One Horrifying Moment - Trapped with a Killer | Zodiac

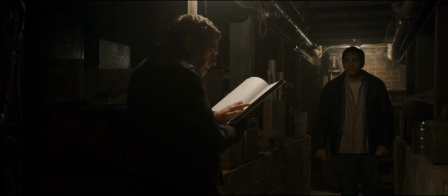(8:51)
This one single creak from above implies
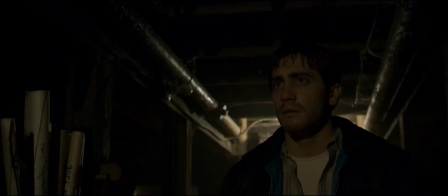(8:56)
that it is not just Graysmith and Vaughn in the house. There is someone else here.
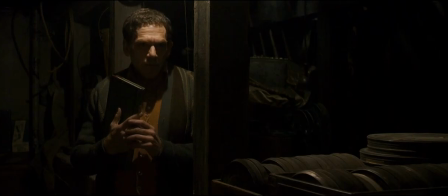(9:02)
Tension. Tension. More and more tension. Vaughn looks menacing, with his face half in shadow and his eyes completely dark.
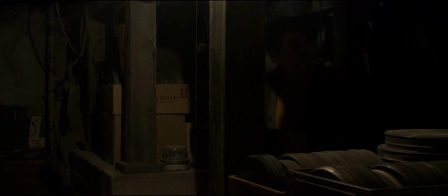(9:11)
We believe he is the Zodiac, but then there's more creaking.
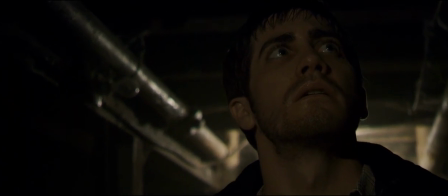(9:18)
As the camera goes closer to Graysmith, we can only begin to believe that the Zodiac is in this house,
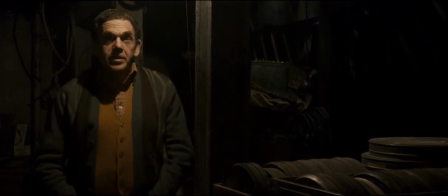(9:24)
either being Vaughn or the person upstairs. Graysmith is terrified, he feels trapped.
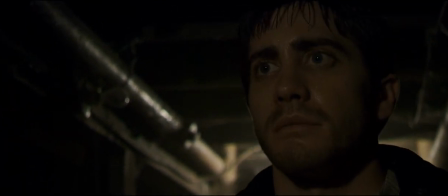(9:30)
The camera is going closer to his face to show how claustrophobic he feels because he feels trapped We also feel
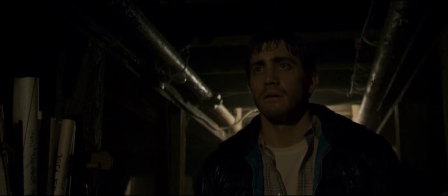(9:39)
like we are trapped with this killer and we are scared out of our minds The tea noises coming from upstairs only adds to the tension.
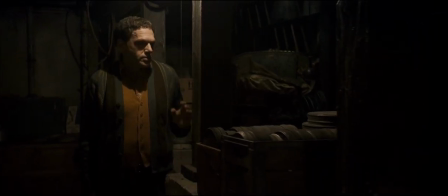(9:48)
Vaughn only stands there Graysmith is going to die
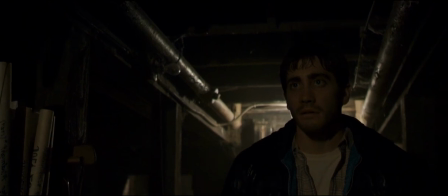(9:54)
If Vaughn is the killer Graysmith is dead here at this very horrifying moment.
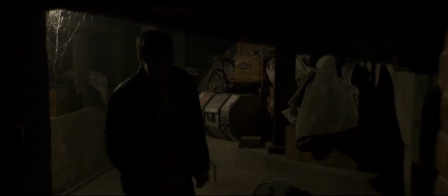(10:00)
Graysmith has only one objective. Get out of that house.
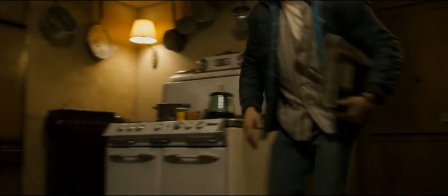(10:06)
As he's running, the whistling from the tea only gets louder and louder and we are on the edge of our seats waiting for something horrible to happen.
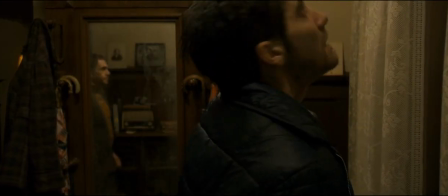(10:14)
The door is locked. Only then do we get a really great scare from Ron coming into the frame.
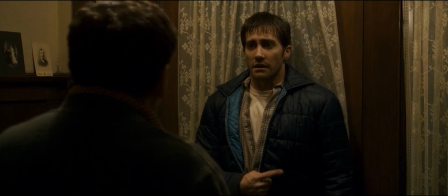(10:20)
Graysmith is small, weak. At this moment, he can no longer do anything about it.
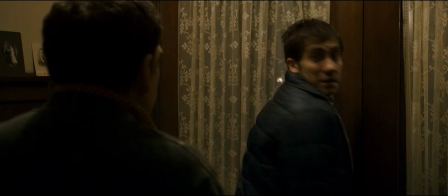(10:25)
He can no longer get out of the house. He's trapped. Vaughn fills the frame, looking large and in control.
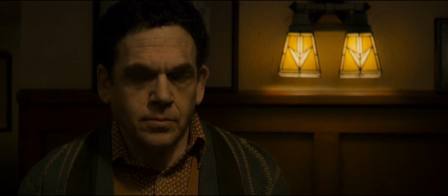(10:32)
We are almost convinced Graysmith is going to die, but he doesn't.
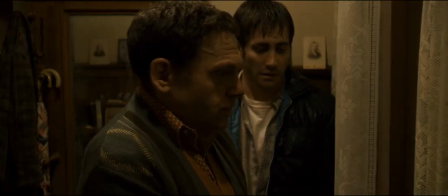(10:37)
The close-up of the key breaks the tension and we slowly realise that Vaughn is not going to kill Graysmith.
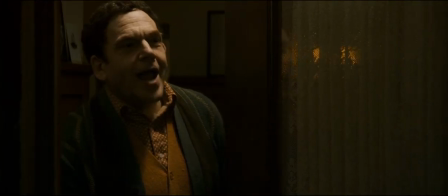(10:44)
Graysmith is set free and Vaughn ends the scene with a simple door close.
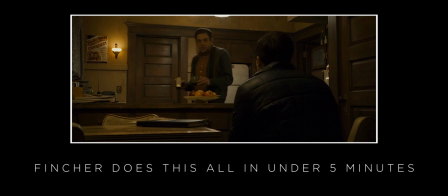(10:52)
I think what makes this scene so horrifying is because Fincher uses the camera to give
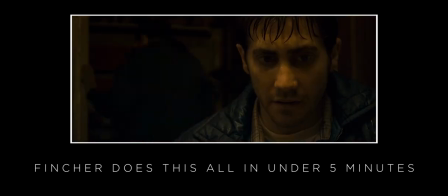(10:59)
us all these hints and justifications and different meanings of certain characters.
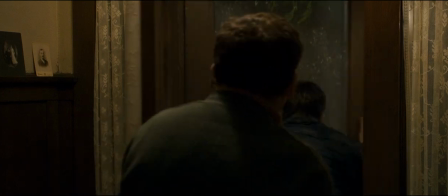(11:05)
It doesn't matter if the tension is broken at the end because Graysmith is set free,
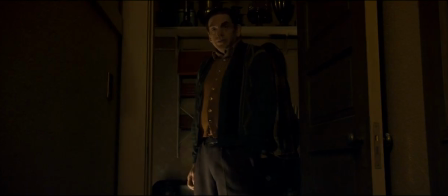(11:09)
I think the point of this scene was to show the impact obsession can have and the dark sides it can really take a person.
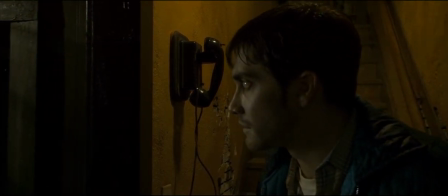(11:18)
The way David Fincher is able to craft this scene so perfectly is concrete evidence
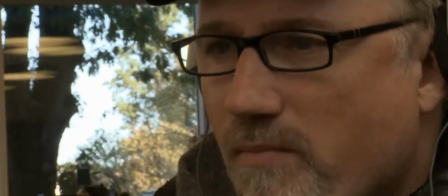(11:24)
that he is undoubtedly one of the best directors of all time.
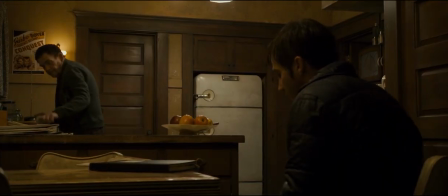(11:30)
And it's really impressive how by only using the camera, lights, and sound,
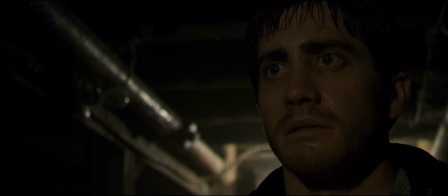(11:34)
he was able to create one of the most horrifying scenes in a serial killer movie ever.